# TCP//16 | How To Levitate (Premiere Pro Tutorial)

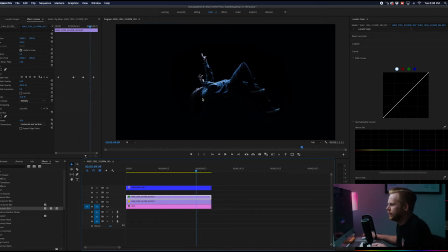250s
So yeah, I don't know, that's pretty good. Obviously this isn't like super, super crazy detail. So I think I'm gonna stick with this. What I like to do whenever I'm working with stuff like this is just kind of giving a base level of this,
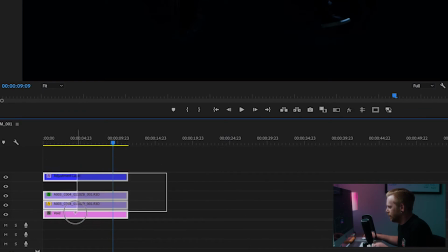265s
and then, you know, so I have a safety, and then just copying over,
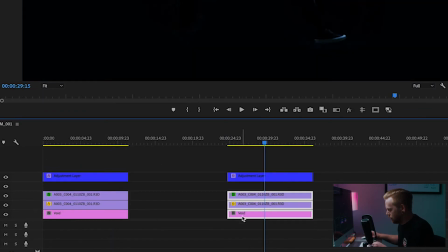270s
and I might actually just nest these, and then I can pull this underneath. What I'm going to do is I'm just going to scale this down.
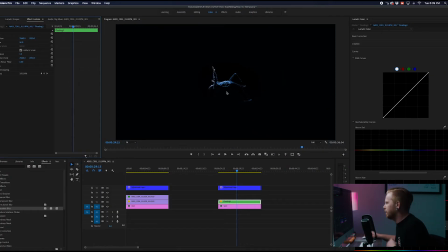283s
We'll go a little bit more extreme in this case, so we'll go at a 50 here. As you can see, I kind of put this actually it's like really close. I have all this stuff going on here. I have the, if we
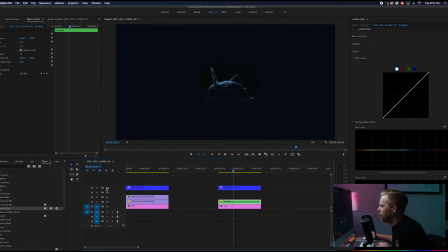299s
you can see now that that matte is underneath, but the color grade is actually bringing it all together to kind of feel like it fits.
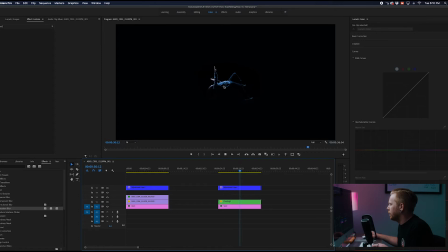307s
So, you know, as we can see, it looks a little bit more epic. Let's go to the start.
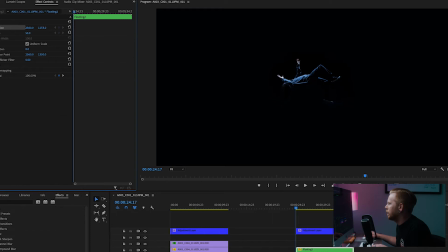312s
We're going to have him actually fall from the top. So I'm going to lift him up, you know, so we're just moving the axis up there. And I want him to fall and us to actually zoom into him a little bit. So we're going to move this down. That might be a little too extreme.
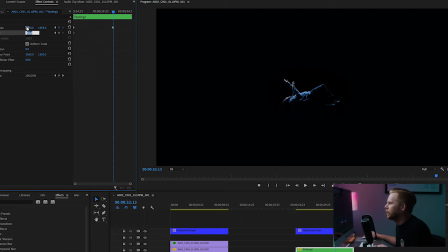330s
And let's actually tweak this ever so subtly too. So it feels like there's a little bit less perfect of motion. And let's go like 60%.
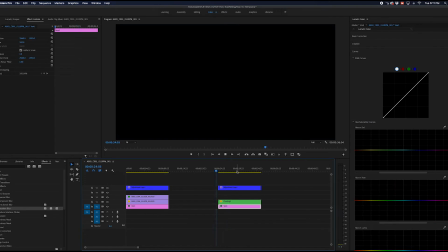344s
And let's just see how that's looking kind of to start here. Yeah, it's not too bad.
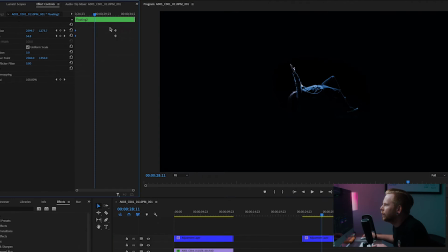351s
The only thing is I want to move these further this way. And let's actually do a little render real quick.
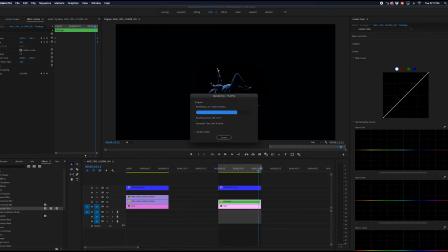Cool. I'd say it loses a little bit of its like its punch kind of right there.
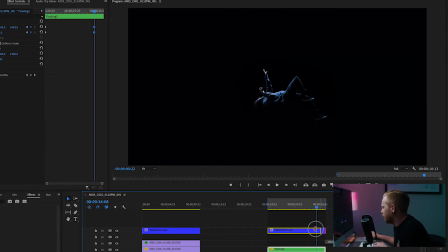374s
So we'll actually make that the end of the clip. I feel like we could make it a little bit more dramatic, maybe. I'm thinking we should move him up a little bit higher. That feels probably better. Let's see how that looks.
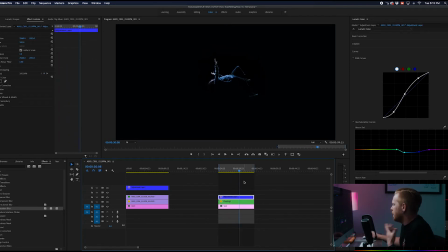396s
Cool, it actually feels like he's falling now. I think we have a pretty good look right here. We obviously have the base that we can kind of always come back to, but this feels pretty good. So the only thing is this just feels super clean. We could obviously do some sort of particle effects, but if I'm being totally honest, I don't know how to do that.
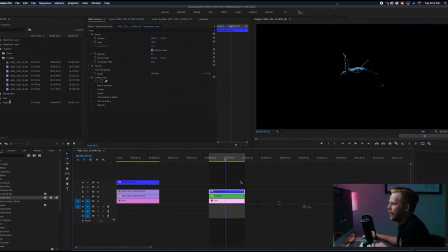414s
So what I am going to do today is I have some of the Teal flares
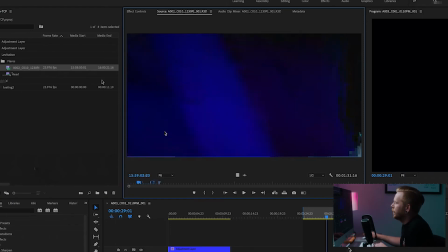421s
that are available or becoming available very, very soon. These are the raw ones, so they'll be all a lot nicer. But yeah, I have these flares. There's a bunch of different colors. I'm looking at this blue one, this more sci-fi one, which I think this is the one we're going to go with.
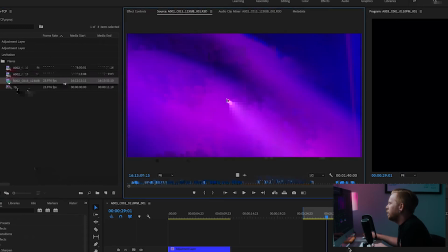437s
Yep. And I have this purple one that I think will be nice and subtle.
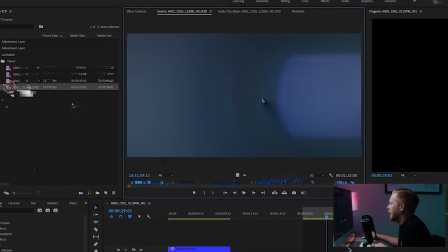442s
And then I have this one that's like kind of more of an organic flare that feels a little bit more natural. Obviously, this is a light. This one we used a diffracted glass in front of.
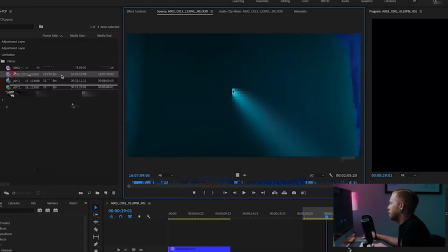453s
And then this one we used a prism in front and a glass to kind of create this effect.
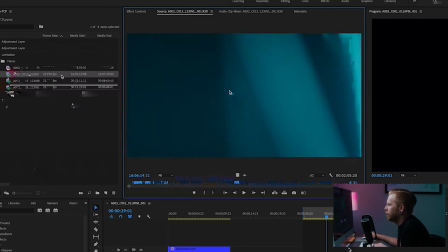458s
So this will be the first one. This one I'm looking at. There's one section of this where it feels kind of orby and like sci-fi, like levitation.
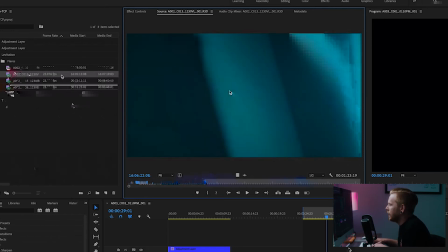466s
So this feels pretty strong right here. I'm going to let this go through.
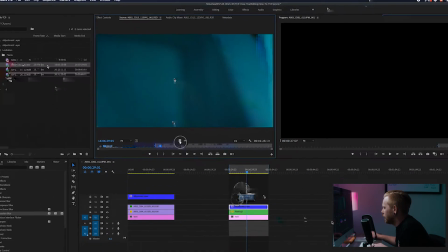472s
So, and let's just bring it in and see what we have.
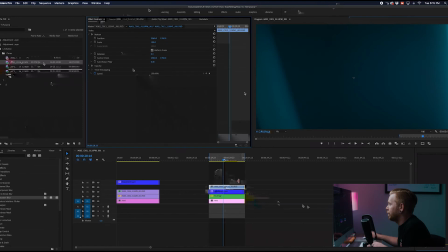478s
We're going to obviously can't see anything right now, so we got to make it transparent. So we're going to go into opacity,
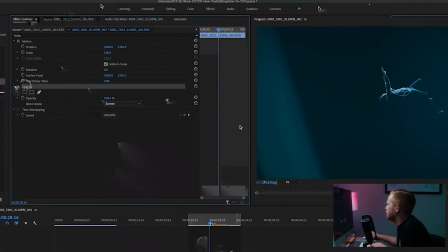483s
and we're going to go into we can do screen, which as we can see it kind of goes like that.
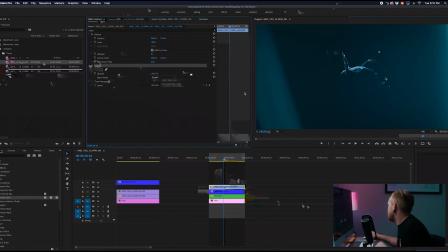490s
That's going to be kind of start, and let's go ahead. So this is at, let's take it up to 135, so it's a little bit bigger.